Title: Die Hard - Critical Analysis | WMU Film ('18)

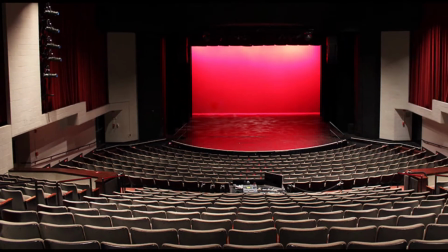So in the 1980s, the film market was flooded with larger-than-life action heroes like Stallone, Schwarzenegger, and of course Chuck Norris.
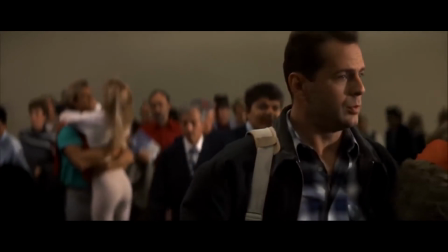However, in 1988, Bruce Willis would get his name in the hall of action heroes with the movie Die Hard. Now basically, Die Hard doesn't tread new courses when it comes to story. It's basically the same 80s action movie you've seen a million times before.
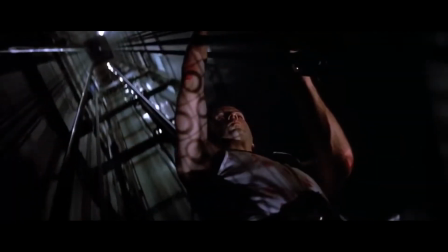The basic rundown being a man put in extreme circumstances must overcome a villain or a bad guy to save a girl.
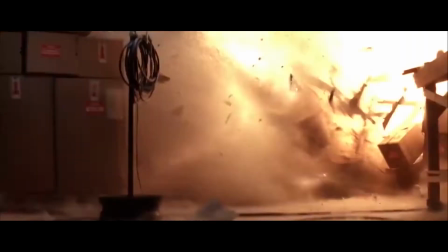However, what Die Hard does differently is that it makes the story a personal learning experience for the protagonist,
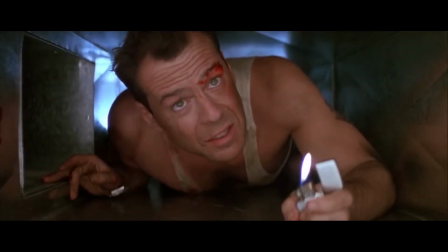giving way to a major theme for the story, masculinity and weakness. You could argue that as John McClane drones on foiling Hans Gruber's plans, tension is building both physically and emotionally up until the emotional release that McClane has in the bathroom scene towards the end of the second act.
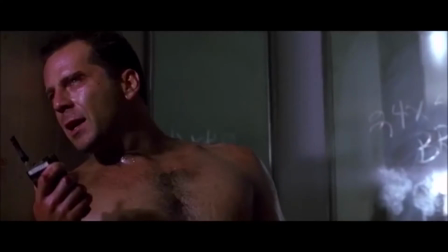Tell her that she is the best thing that ever happened to a bum like me.
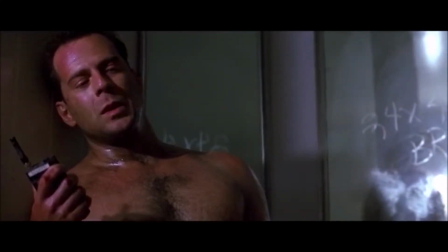She's heard me saying I love you a thousand times. She never heard me say I'm sorry.
However, in Die Hard, acting only tells part of the story. The other half comes from editing. For example, the way that the editors cross-cut back and forth different characters to give different points of view.
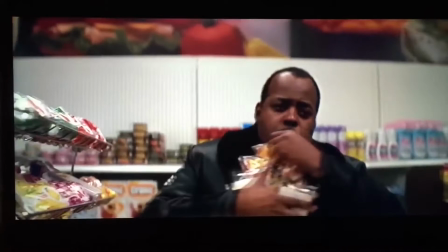Examples of cross-cutting being the way it cuts to Holly, Powell, or Hans to give their points of view on the situation.
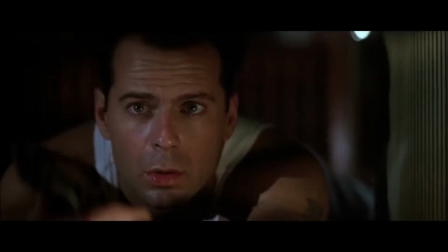A clever example of this would be that Hans and John never really see
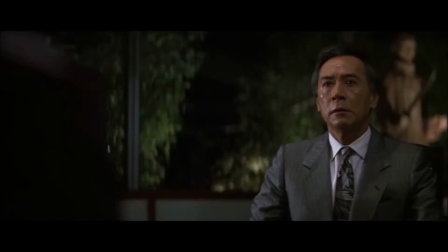each other physically until they run into each other nearing the end of the second act, as they've only really used radio communication to communicate the entire movie.
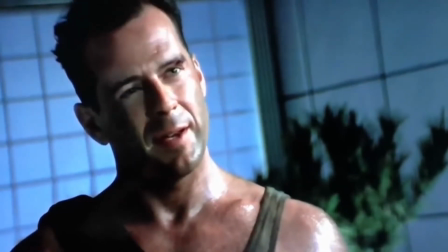This gives way to quite possibly the most tense scene in the film as John is face-to-face with the enemy and doesn't even realize it. In terms of Misan Sen, Die Hard makes great use of the glass tower the whole story is set in.
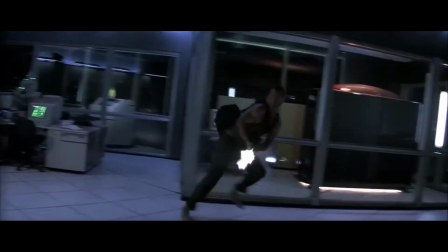The film utilizes naturally appearing hard light to give the realistic feeling of the experiences that these characters are going through, all the while evoking the dramatic feeling that the film really needs. Additionally, props prove effective as symbols furthering the plot and contributing to the mise-en-scene.
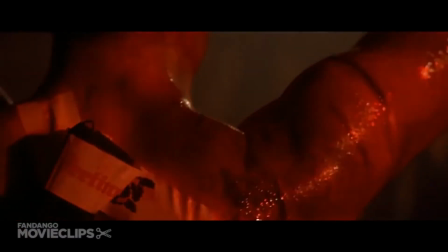Examples of this would be John's handgun as a Chankov's gun for telling the action-packed events to come,
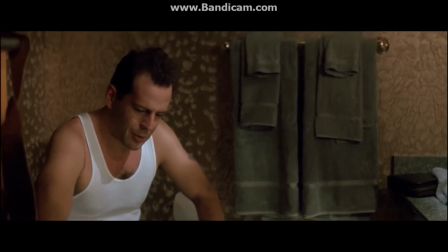or John's tank top as a visual indicator of John's emotional baggage that he's carrying throughout the film. When it comes down to it, Die Hard does exactly what it's supposed to do. It takes the viewer on an action-packed adventure while providing relatable characters that the everyday person can relate to. In the end, it makes for a really satisfying action movie as well as a potential emotional rollercoaster.